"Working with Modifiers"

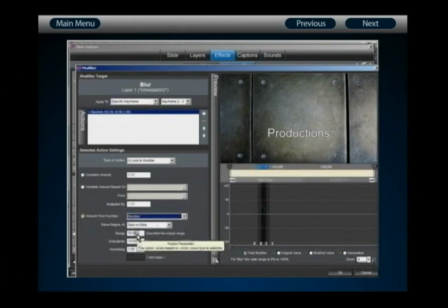(74:20)
We want this range to be decently high to make that impact blur pretty severe, so we'll leave that at 50. Let's change to the same granularity at 0.5, and let's play this back and see how it looks. Heavy drops into place, and boom, our background shakes with that impact at the same time Heavy comes to rest.
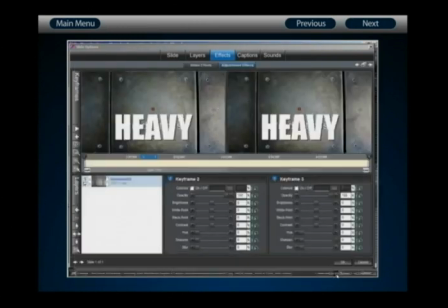(74:41)
And there we can see how captions can be tied directly into the exact same modifier interface that you use for your layers to create some great advanced caption effects.
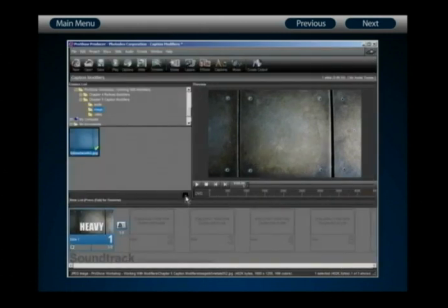(74:51)
Let's see that one more time. Heavy drops in, destroys productions, and shakes the entire background as we come to the end of our title slide.
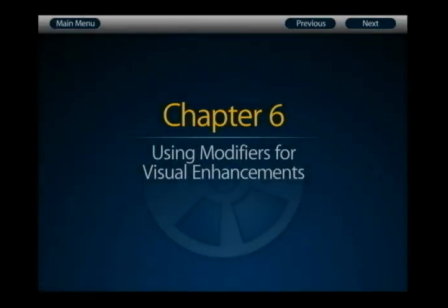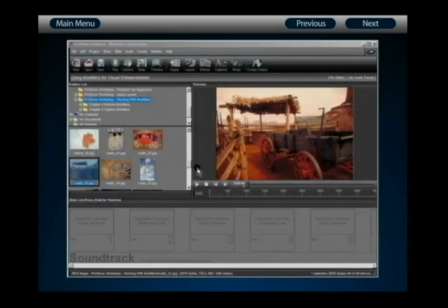(75:11)
In the final chapter of our disc, we're going to learn how to use modifiers for something beyond simply augmenting or enhancing your slide effects. Modifiers are powerful enough that they can be used to create things that you might not even consider possible in a slideshow. In this chapter, we're going to look at using modifiers as visual enhancements.
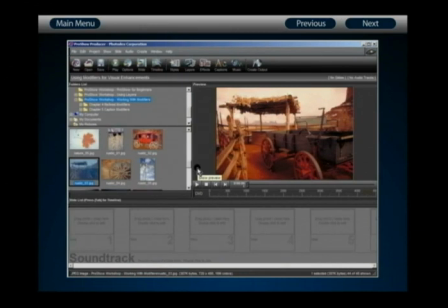(75:30)
That is, creating something that looks almost like a video and less like a slideshow. What we're going to create is an old-style film projection, complete with all of the things that you would think would go into an old 8mm film.
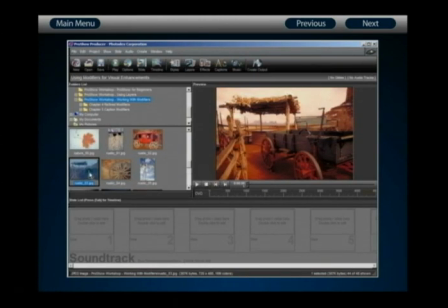(75:46)
So let's begin by creating a new slide. We're going to use this image that you see here, Rustic 03. Drag and drop this into your slide list to create a new slide. Let's change the slide time to 6 seconds and the transition time to 0 seconds.
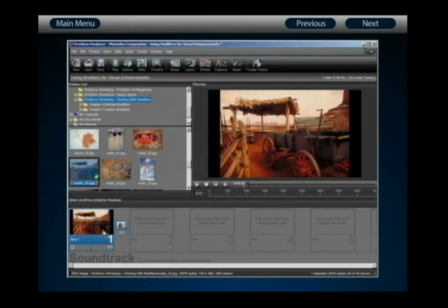(76:05)
With that done, before we begin creating and setting up the modifiers that are going to make this effect work, we first need to get the visuals in place to start with a convincing look, and then use the modifiers to really complete the illusion.
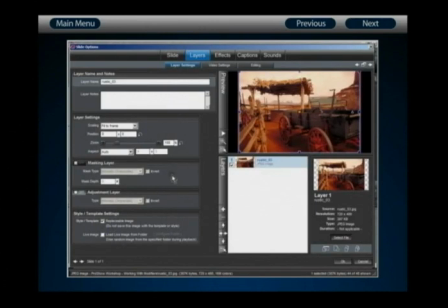(76:20)
So let's double-click on the slide to open the slide options, and I'm going to begin by changing Layer 1's scaling to Fill Frame. That way it fills up my entire slide display area. Now, the first thing that we need if we're going to create a convincing projector effect
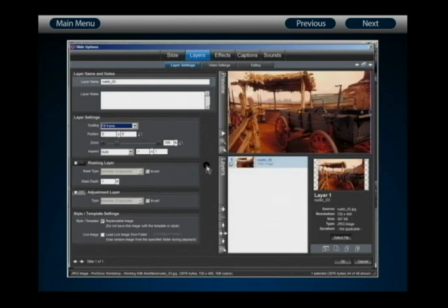(76:37)
is a gradient that looks like a light source shining onto a screen. To do this, we're going to add a new layer and select Add Gradient.
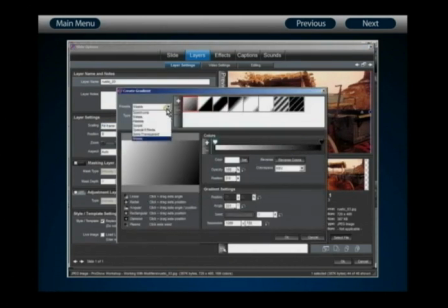(76:48)
With the Add Gradient window created, we're going to select Masks as our preset and change our type to Radial. This default option should work pretty well. What we're going to do is reduce the opacity of this default option to 0%.
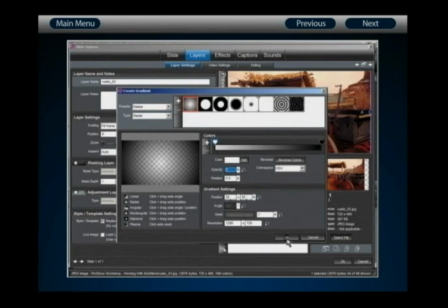(77:06)
Once that's done, click on OK.
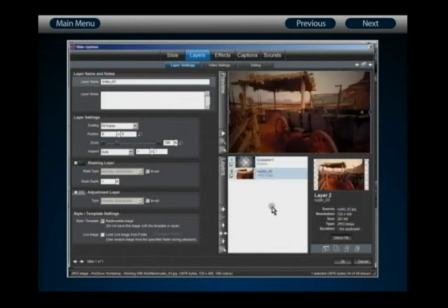(77:09)
Now you have an interesting constraint that appears along the outside edges of your image, making it appear lighter in the middle. So this is going to get us started to begin creating this projected look.
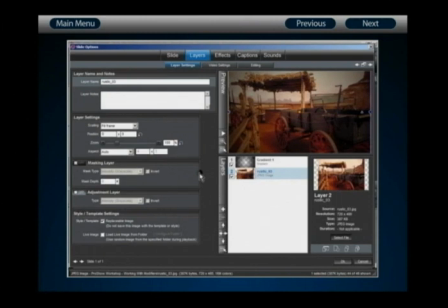(77:22)
The other thing that we need to do is make some editing to the appearance of layer number 2 so that it looks like an older piece of film. To do this, let's go to the Editing tab.
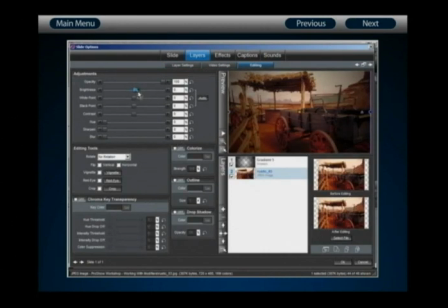(77:33)
Here, we're going to begin by actually increasing the brightness a little bit to remove some of the distinction between colors. A value of about 25% should do the trick.
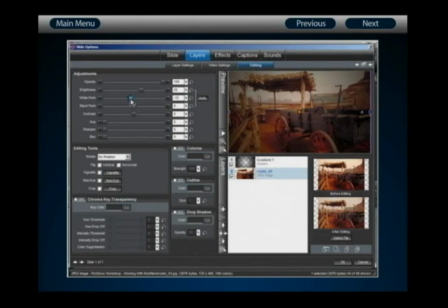(77:45)
We're also going to decrease the white point just a tad to take away some of the clarity, and decrease the black point as well. With that done, you can also decrease the contrast to soften the differences between the colors.
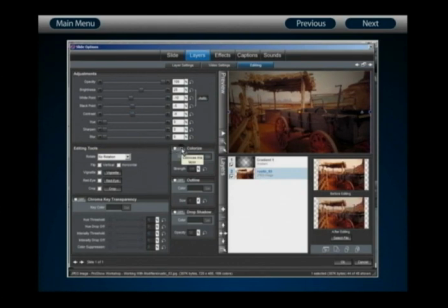(78:01)
And finally, we're going to colorize this image by checking Colorize, and we're going to change the color to a nice dirty brown, something about like so. And with that done, reduce the strength of your colorization to 75%.
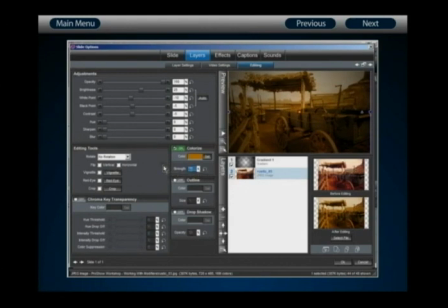(78:20)
Now that's going to dramatically make a difference as far as the appearance of this particular image.